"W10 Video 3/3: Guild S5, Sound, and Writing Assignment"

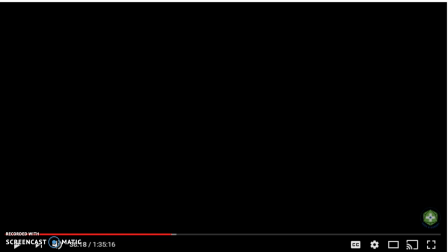4:02 And it's really a part of both an appreciation of older technology, technology specifically from the Victorian era, which was part of the latter part of the 19th century from 1837 through 1901.
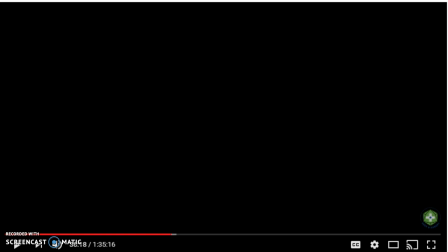4:20 um and so and there was technology back then we tend to think of technology these days as the internet and the digital and nothing but the internet and the digital but as mcclellan taught us and as we've been referencing back over the course this semester technology is any extension of ourself and so
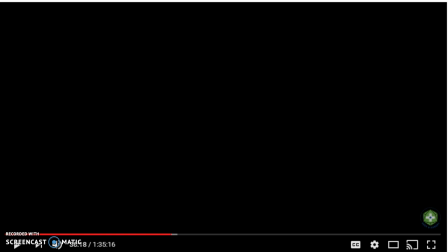4:37 in the 21st century there's been this real nostalgia for the victorian era and for victorian technology and so this movement called steampunk comes up and it's very hip very hipster, very self-reflective scene.
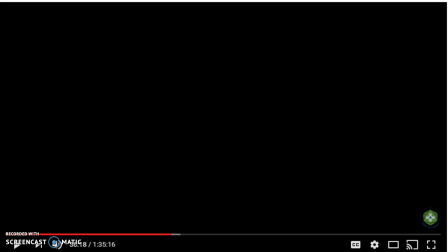4:54 And these steampunk characters are sort of seen as mean girls, I guess you could say, within the mega game-o-rama-con culture. But what I want to show you this for is an example of non-diegetic sound.
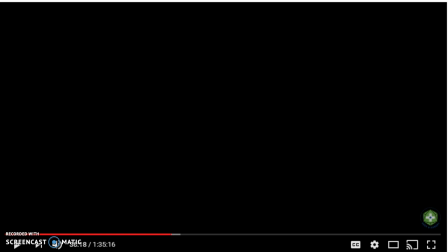5:10 There is a soundtrack of old-timey music set to the footage and the footage also itself is is given effect so that it looks older there's a little bit of um like scratches that are are added digitally to make it look like celluloid film
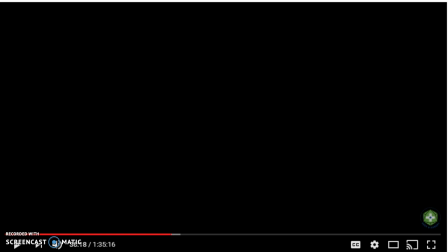5:26 and also they change it from full color to a sepia tent so but what we're paying attention to here is the non-diegetic sound and they they draw attention to the fact that the sound is non-diegetic in this clip so the characters cannot hear it but we are given that soundtrack in order to help set the mood for the scene.
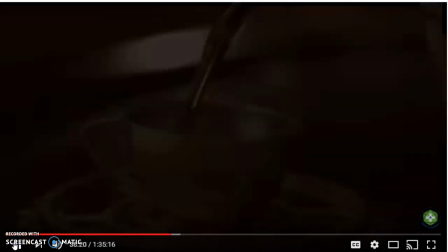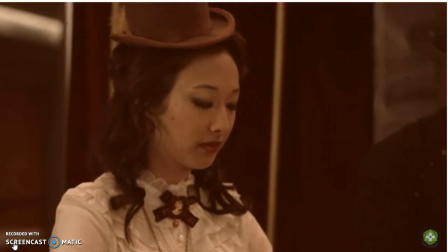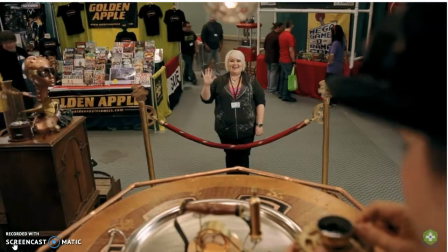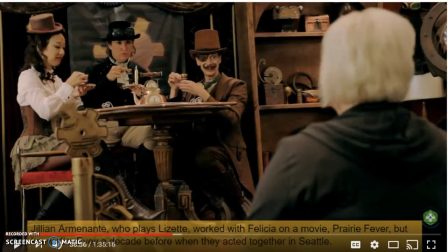6:02 So the sound here, the non-diegetic sound, underscores how when Clara shows up, she ruins the moment for these steampunk characters to sort of envision themselves back in the 19th century, enjoying their tiny little cups of tea.
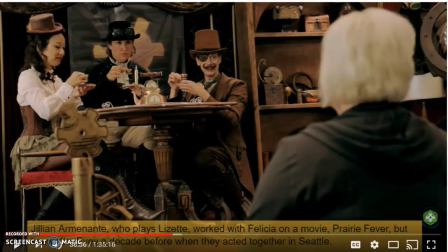6:18 And they're sort of absurd, over-the-top realization of Victorian technology. And so that sound really draws attention to that. Okay,
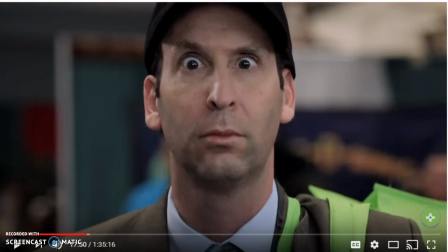6:32 here is my last example of non-diegetic sound. And it's actually a company is really quick, but it's also accompanied by images that underscore the fact that what we're seeing here is non-diegetic, um,
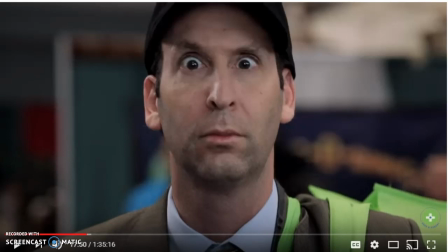6:47 but is a, an attempt at visualizing Vork's thoughts at this moment when Blades is talking about, uh, how is he going to make money to pay for the, for the room?
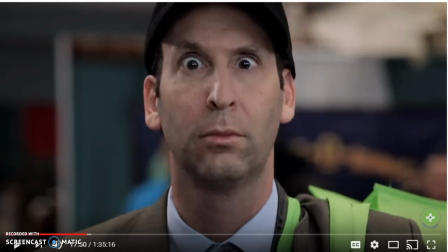7:00 And Vork has an idea and it's, it's illustrated through some special effects, um, and sound. Okay, here we go.
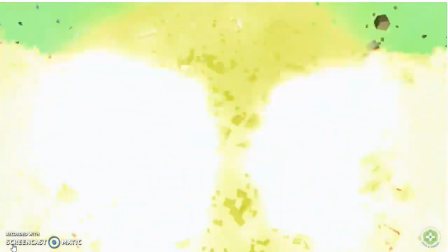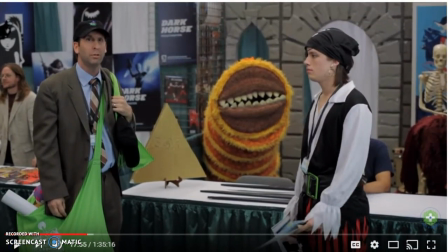7:16 Okay, so it was very quick, but we have that operatic classical music swelling in the background that sort of gives it this God-like moment, right? And as well as the sound of a cash register and an explosion.
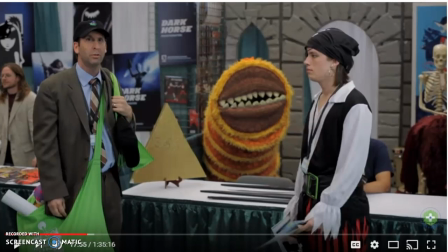7:32 So, in other words, very quickly they've explained to us through the use of sound effects that not only has Vork had an idea, but he's had a great idea, and it's about money, and it's blowing his mind,
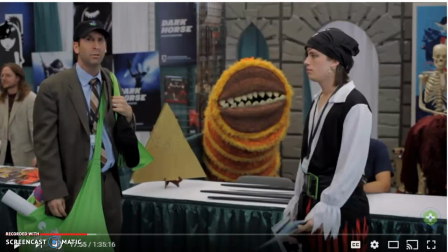7:49 okay? So, he's really excited at this moment, and the sound helps to communicate that.
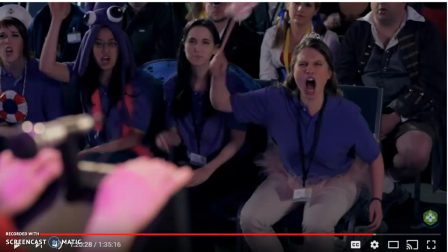7:56 okay so this is the last example i'm going to show you guys before i get into sort of chatting a little bit about your homework assignment um but here we have a shot reverse shot situation between blades and the conference attendees and the audience and it's really kind of funny um i love
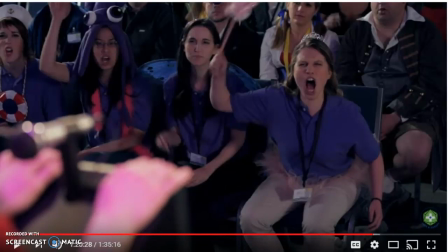8:12 this this season of the series because there's just so much going on uh the narrative is really engrossing, I could say. Anyway, so there's a shot reverse shot going back and forth between blades and the audience. And you'll see a lot of examples of off screen sound here.
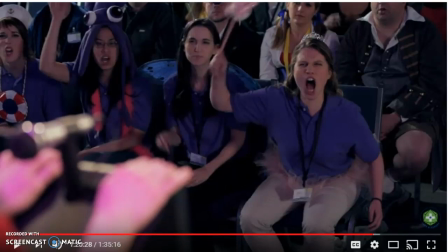8:30 And that's to help create continuity within the, knowing that there's a conversation going on back and forth between blades and the audience, even when you can't see the person speaking. So it helps to kind of act almost like a sound bridge between shots,
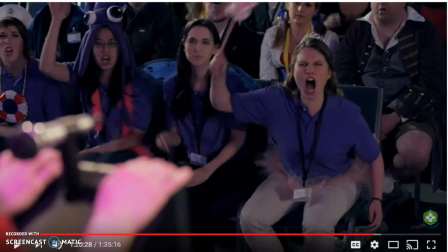8:46 but it's not actually a sound bridge so don't get it confused with the sound bridge which I showed you an example of in the previous video okay so here we go watch for the sound how it keeps going on even though visually what we're seeing doesn't match what we're hearing but it helps to create the
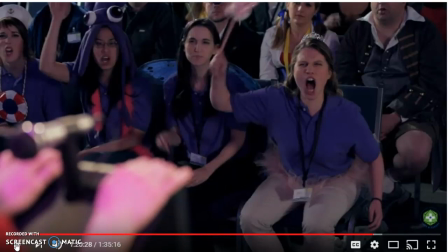9:03 impression that the conversation is continuing and that everybody's participating in it simultaneously
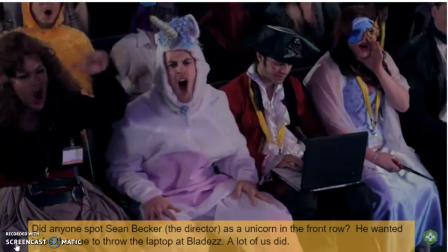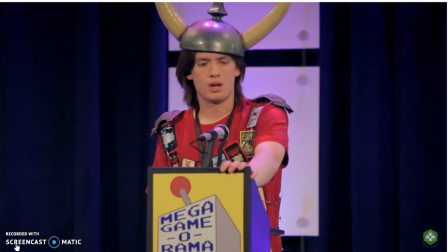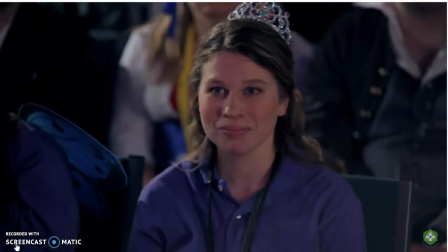9:21 okay
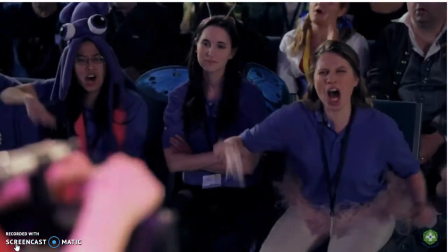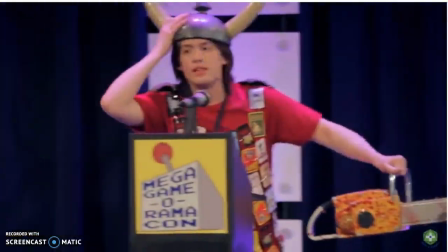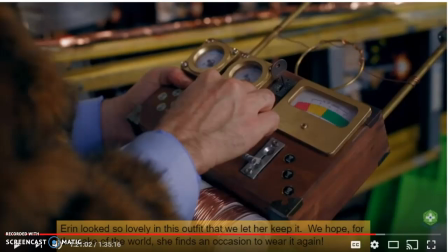9:40 so you should seen that this diegetic sound also is an example of not I'm sorry off-screen sound and then also we have some post synchronous synchronization dubbing the sound of blades
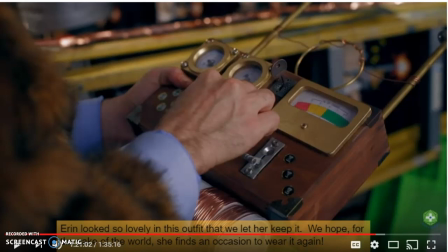9:56 catching the laptop that is hurled at him and of course we wouldn't pick that up with the microphone. So that had to be an added later to add verisimilitude to the scene. Okay. So I'm going to be choosing a scene, a 30 second scene from, um,
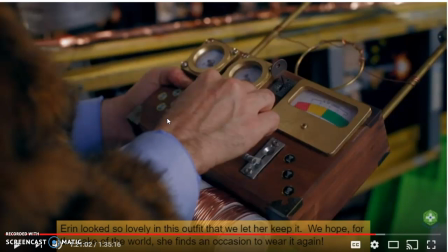10:13 from the guild season five and posting that clip up on Moodle. And I'm going to do that right now so that you have it as soon as possible. Um, and then what you're going to do is you're going to watch that 30 second clip and you're gonna do exactly what I did throughout this video and you're just gonna type up a
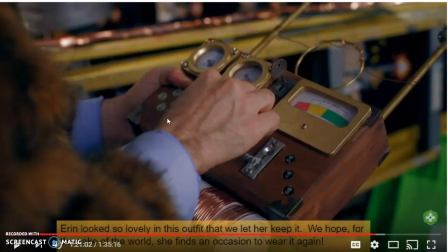10:31 couple of paragraphs one or two paragraphs outlining the sound terminology that you can identify within that clip and explaining or analyzing the significance of the sound those sound maneuvers that
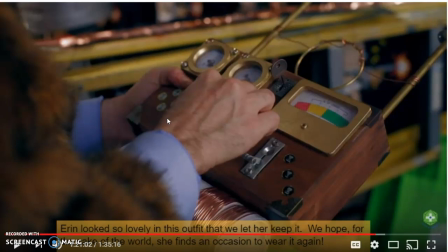10:47 sound terminology in the audience's perception of the guild. Okay. So that it helps to create either a sense of various multitude, or maybe the non-diegetic soundtrack is adding, um, an emotional layer to the, the narrative, uh, et cetera.
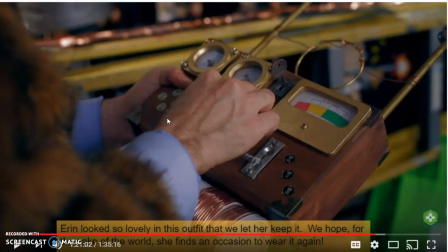11:05 So, um, we went over quality, direct sound, sound bridge, diegetic, non-diegetic, um, offscreen, post-synchronization, dubbing, sound perspective, and synchronous sound. You'll notice that we did not go over non-simultaneous sound, nor did we go over sonic flashback.
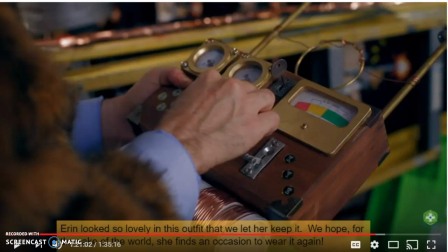11:25 Those are just seen so very, very rarely. I wanted to put those definitions on the sheet for you in case you do happen to see them, but they really are so rare that it's unusual to see them. But if you do see them in the future, you'll be like,
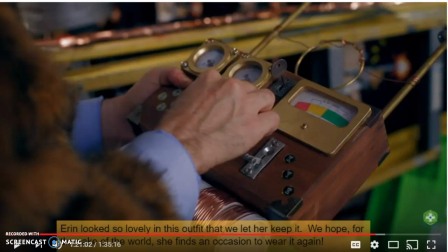11:41 oh, that's non-salmantania sound or that's a sonic flashback okay so um good luck and if you have any questions don't forget to post them to the forum or stop by my office hours or call me during my office hours talk to you soon bye